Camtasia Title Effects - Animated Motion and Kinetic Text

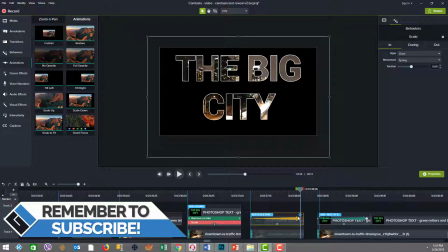(12:20)
So what I did basically was basically shrink the end result to be
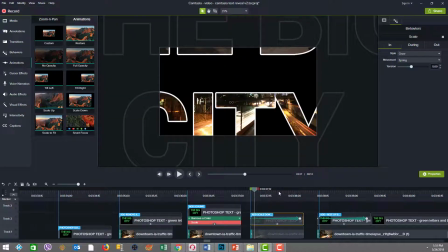(12:27)
at this end keyframe so that it would gradually go down and scale down with a little more detail and a little faster.
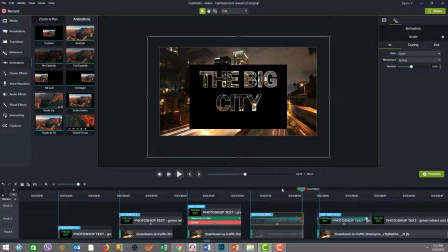(12:34)
So see how that this scaling down happens, and it goes down so far in the shrink as well that once that scale down's finished, now the shrink actually went smaller, which helped again create that flash effect.
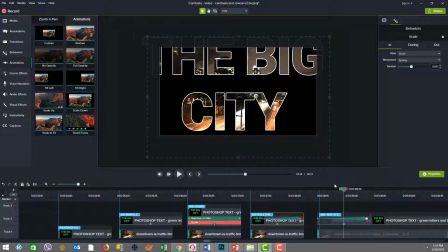(12:48)
And then here, you know, again is the finished product as we looked at before.
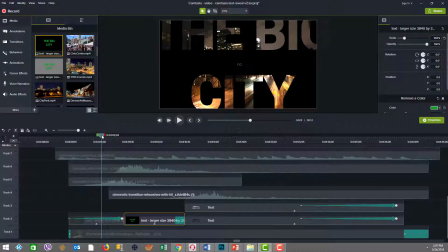(12:55)
That's without the sound, okay? And then when the thud is done and the flash, then the static image is there. But this time, in the scheme of things, I transitioned. You see here, there's a fade transition in here that goes for
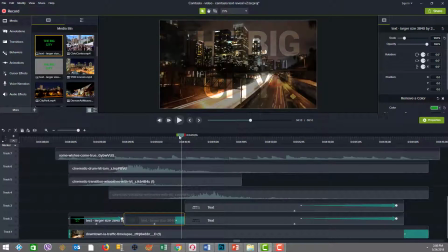(13:13)
five frames and fades into the background, solely the background.
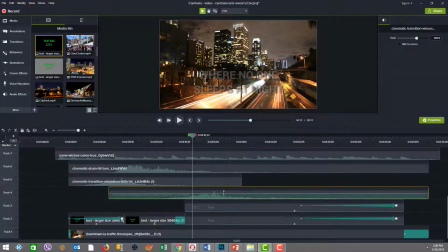(13:19)
And then I start another whoosh sound right here as I start to bring in the text. And notice that the text is standing out okay, but it's on that busy time-lapse background. And what I did there to facilitate that was I had my text echoed a second time.
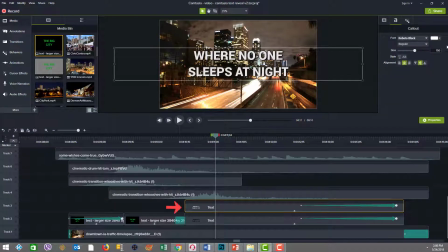(13:38)
So in one time, the text here is done in white, and in the part below, it's done in black.
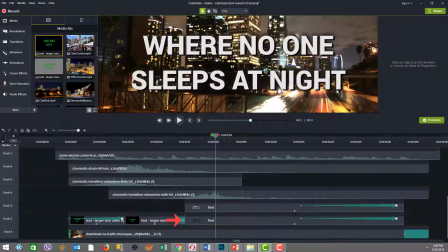(13:47)
And you can see if we zoom in closely that they're just slightly offset
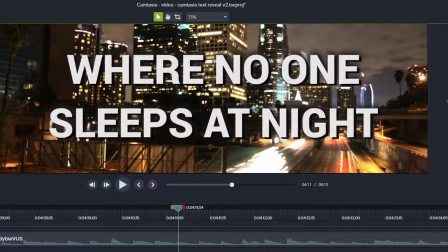(13:53)
to create that effect so that the white stands out inside on top of the black. So that is just like a nice little added touch that I thought you'd like to see. So like if I sat here and I was on the black box, you can see if I move it,
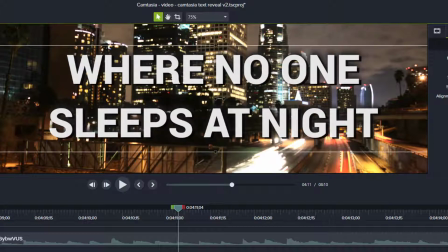(14:10)
you can see how it shows whether I moved it up, down, around, and you can see that how it shows there, okay? And it also has the drop shadow, which helps the emphasis. All right, we'll put that back to where that was.
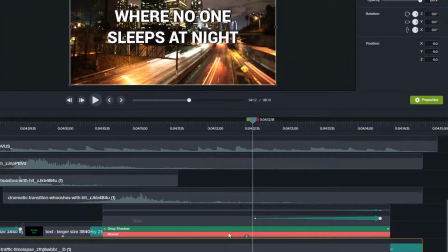(14:24)
And then the last part is you can see here that there's a couple of animations that I added. And those animations are in addition to the behavior, which is called reveal.
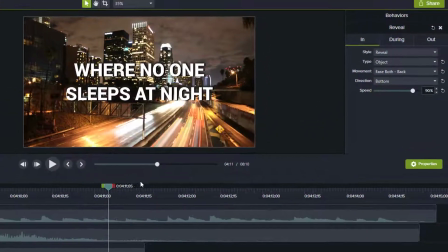(14:37)
So I put in a reveal behavior to bring this text in, and the reveal behavior is, you know, highly customized.
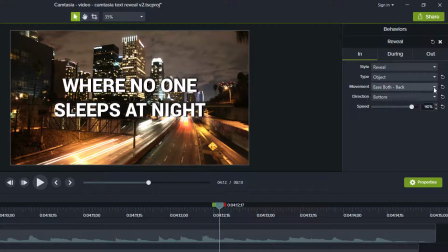(14:45)
It's based at the object level, not the text. And then I played around with the different ease movements that you can to come up with an effect that I wanted. And I literally played with all the parameters, set the middle to none so it stayed, and adjust those again with a bottom exit.
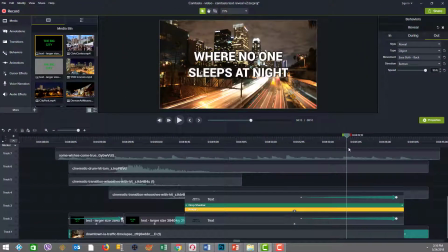(15:01)
So again, you know, you can do the desired effect you want. And then to help accelerate the down, I also created an animation with an endpoint so that
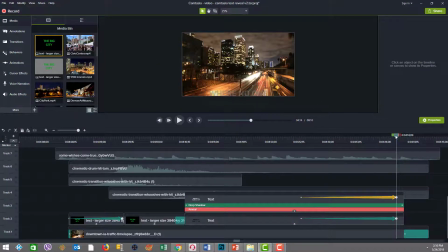(15:14)
the text eventually went off screen. Okay.
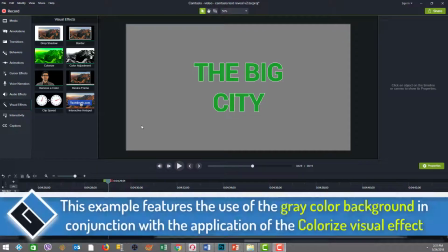(15:21)
In this example, I have a gray background and white outline on the text. So this image was made in Photoshop.
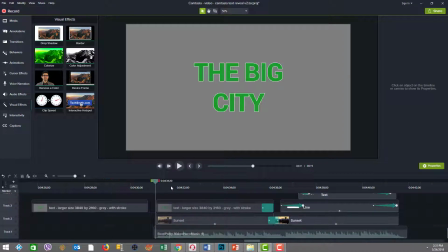(15:29)
Then I put the image on top of my background here, which, and I scaled it up so that the text filled the screen, because that's what I want to apply my remove a color to.
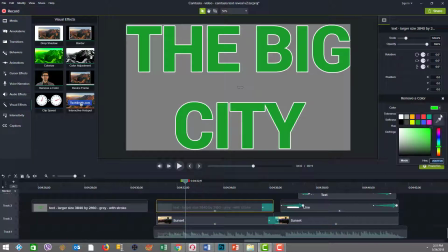(15:43)
So we apply the remove a color, and I'm going to come in here and sample it, and looks pretty good.
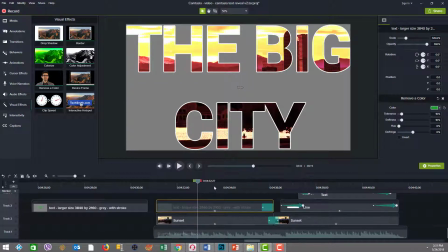(15:50)
Now, the next thing I want to do, because I have the gray background and you see the different colors in the motion time-lapse background and behind are different, it would be nice to have a color that was sort of more matched that.
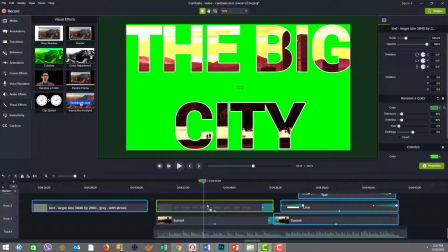(16:01)
So I'm going to bring in the Colorize feature, the Colorize. Now I added that, the Colorize visual effect. And now I'm going to change the Colorize to something that's more interesting.
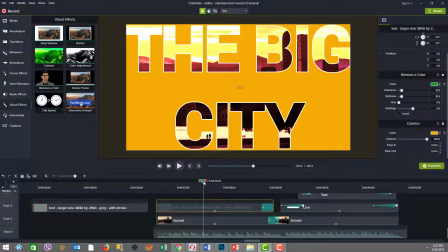(16:13)
So we're going to go for orange. So you see how now that just nicely gave me the flexibility to change things up by using the gray background and using this Colorize feature to play with
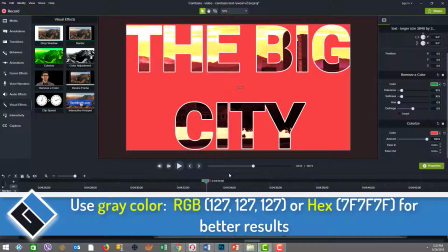(16:25)
the foreground color. So that helps a lot.